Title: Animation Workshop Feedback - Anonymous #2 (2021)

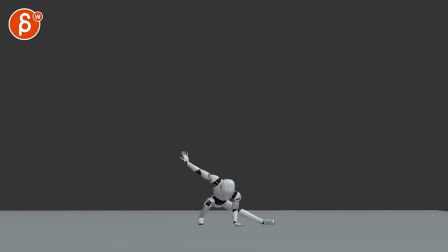(0:03)
all righty let's watch this here so a couple thoughts i think it's definitely a good start i think you have to look at in terms of style and and speed because there are two things you have a really fast drop
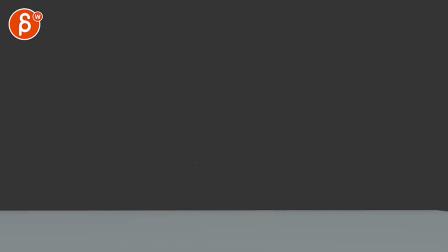(0:20)
that could potentially indicate you know a certain snappiness and style but then the move over is a bit more naturalistic where i feel like there's a bit of a conflict in terms of speed personally i would slow this down and it's
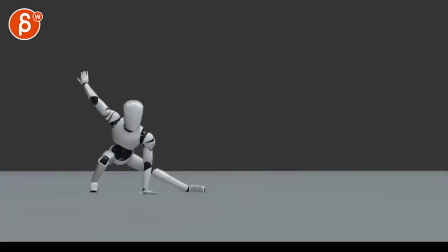(0:35)
almost like we can zoom in here hold on i gotta it's
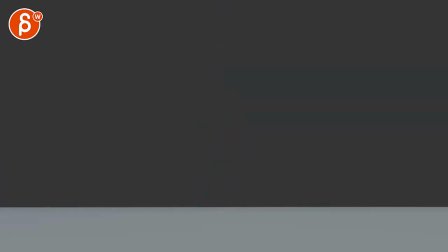(0:40)
gonna be very messy you gotta move my my thing down here hold on where all right so she's like this or it's there's a slight hip accent there
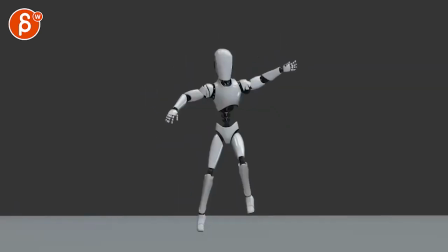(0:55)
huh i guess we can make this a bit smaller maybe
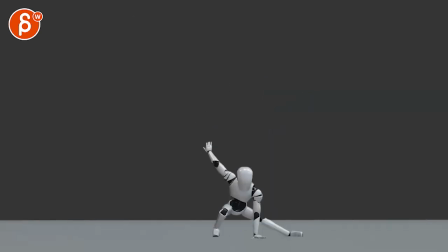(1:01)
maybe like that that
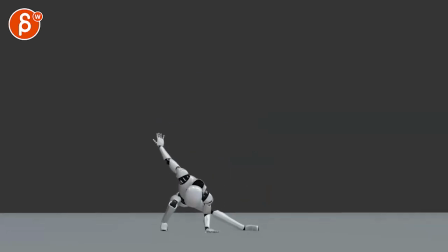(1:06)
could be i think visually a bit more like that if you can even go maybe a bit bigger because i don't think you need all of the beginning just throwing that out there because we get to see this i would probably have it more maybe like this comes into
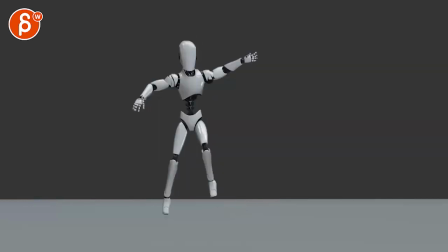(1:23)
frame i think but even if you do this you can see how we just pop into this and then that and
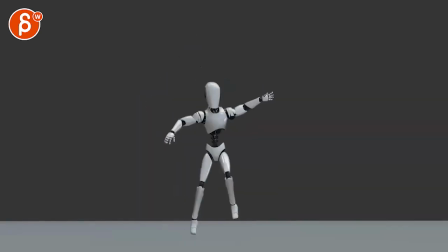(1:30)
then immediately a land but if I go back to what you have here let's bring this all the way up here
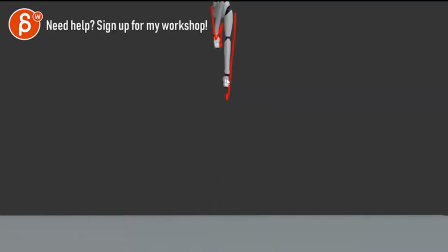(1:41)
we have an immediate popping of all of this like even when you have a character entrance if you had one more foot here into this even part of this and at the
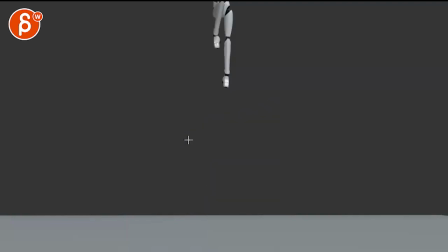(1:56)
very beginning maybe something like that it would just ease us into this drop but then the tricky thing is if you look at i'm putting on some onion skinning you have your root here right then the root is here that is a huge amount of spacing next frame your root is here
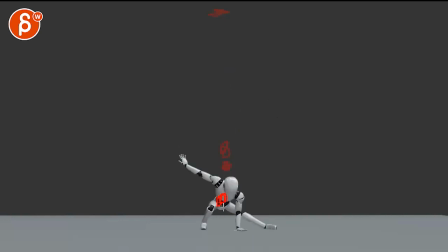(2:14)
and then way down here so it's it's an odd pop if I just go by dots here somewhere in the middle there's
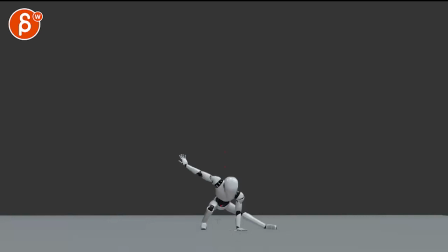(2:27)
a couple maybe this one's inaccurate there's a couple weird things happening here where you can see that there's a huge amount of spacing where the next frame would have to be down here and then here you know what I mean where I would take this,
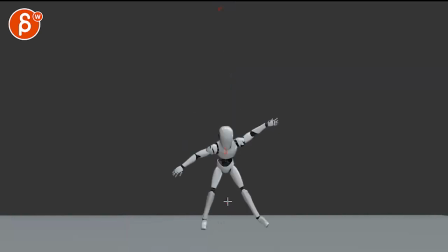(2:45)
this, down here because you've got to continue that momentum. It's almost like you can take this frame out and then you get to this, but then you have to go down a bit lower and come back up. So right now to me what's happening is that you have almost a pop entrance
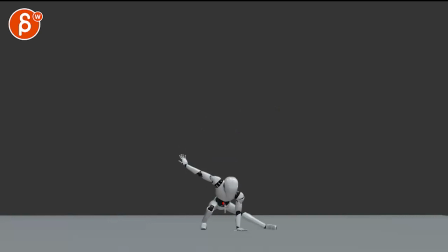(3:03)
and then this weird pause spacing and then pop back into a down. But then this is not enough of a compression. It could potentially work. Let me try something. So I'm going to open this up in QuickTime.
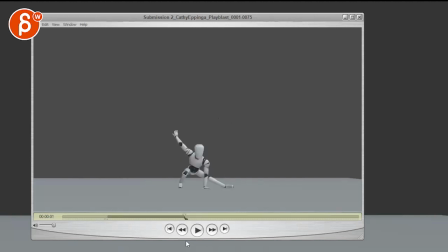(3:17)
What I'm going to do is just take that one frame up because I can't do this in the current player. Imagine you cut this out. Oh, wait, wait, wait. That's not the one. You want to keep this, but we don't want that one. Cut.
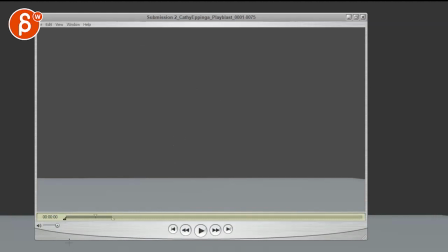(3:35)
See, that already feels better.
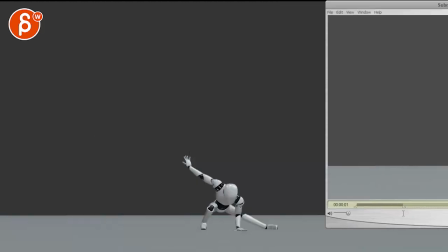(3:41)
There's even potentially enough compression, actually. compared to this it
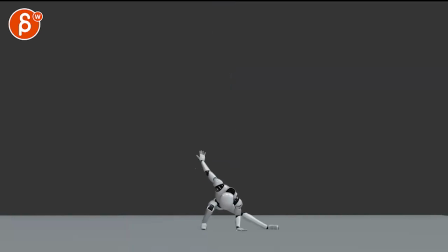(3:51)
just has that extra little thing that just feels slightly off this is super subtle i don't know if you can see it like to me just feels a bit off this feels better but it's still extremely fast so to me just you have to decide you want this to be this fast but
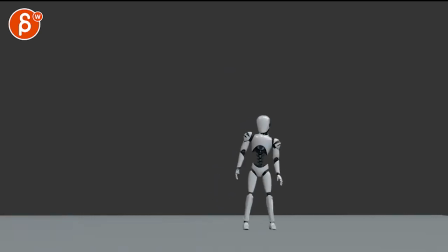(4:06)
then you're gonna have to have a bit more exaggeration in this to me personally i would give this the couple things i would do given the size
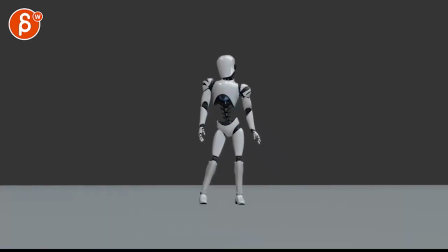(4:16)
of this and yeah we're in this more subtle range there i would keep it
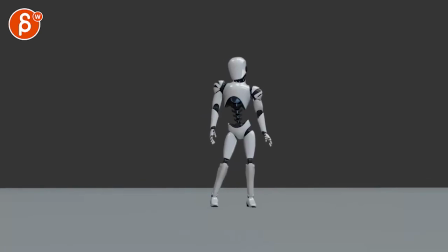(4:21)
uh this type of framing and size and you can even go
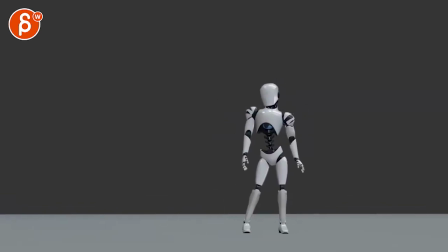(4:25)
i mean potentially you know how about a bit lower like this i mean the thirds ish then the entrance would be
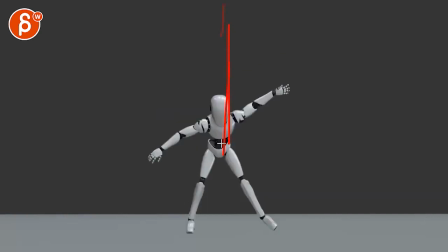(4:34)
this but then one more this one this a bit lower and then this into that recovery that's personally what i would do because it's just really really fast it really
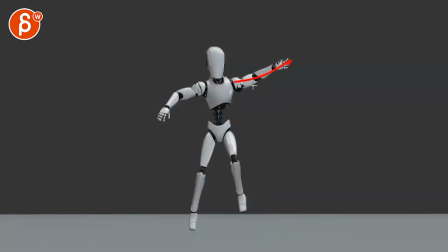(4:49)
slams down everything you can see how this arm pops here into
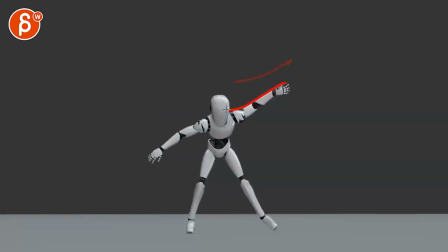(4:54)
frame i mean then you got two here and then bam suddenly goes back down into this same thing with this arm being here here and then pop into that so that to me just needs a couple more frames to smooth that out i do like
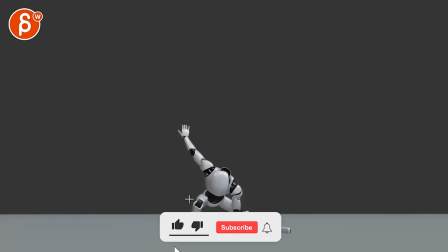(5:10)
that and the compression especially the overlap on the head that there's some good follow through in this that arm watch out for the spacing as we go back like once let's pretend we're past the poppiness once you're here there's a bit of a you can have a nice move over but then has a little bit of a
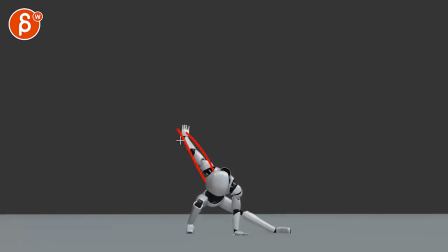(5:31)
hold through there it's not hold as in not moving but it's kind of stuck in that direction especially through here you can still have that because you're starting with a bit of an arc which is nice but once we get to here it gets a bit straight and now we're really holding in
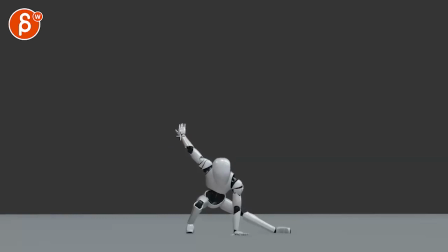(5:47)
this and i think you're saying you're switching from fk to ik this could be your ik hold and so loosen that up you have a couple moments where it goes down and stops goes down and stops you know double frame here and then spacing wise you're going up and a bit like this
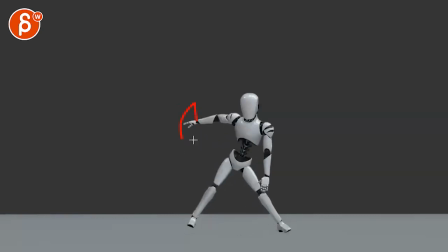(6:04)
it goes up maybe a bit over with an arc but then suddenly pops down needs a bit of a a smoothing out in terms of all of that now mechanics wise this way this is where it gets really kind of wonky the character pushes off and i would probably have that toe pointed out to that foot is a bit more
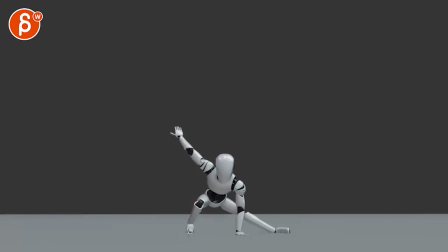(6:23)
out towards us or away from us like right now you got knee and foot straight at us but this is a bit too default to making this like a very short foot i would give this a bit more perspective and you might have to bring out that knee kind of play around with that a little bit more but when you push off that foot
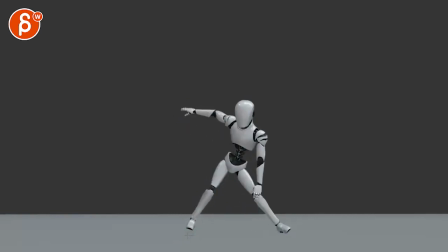(6:40)
a couple things a that foot is getting off the ground which is a bit odd you got to keep that planted down so there's always pressure on this and even kind of almost rolling out this way because of the compression and pushing out this way that
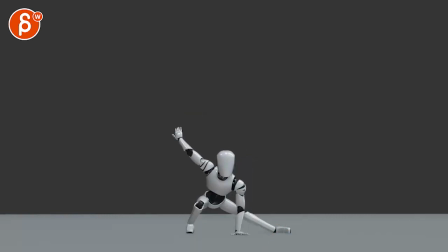(6:57)
starts to feel a bit broken on the standout you're down here for the land but then i would try to rotate that foot overdone just a bit sooner but the main thing that i'm having here i'm kind of getting lost in the details what happens now is you have a a leg
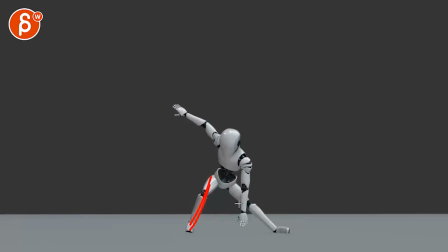(7:13)
bend fairly straight towards camera which gives us silhouette wise a really short leg compared to a longer leg so that's why this will help you with the foot out this way so that you have a bit more of a an understanding of the structure of that leg once you push that off because again this feels really shorter than this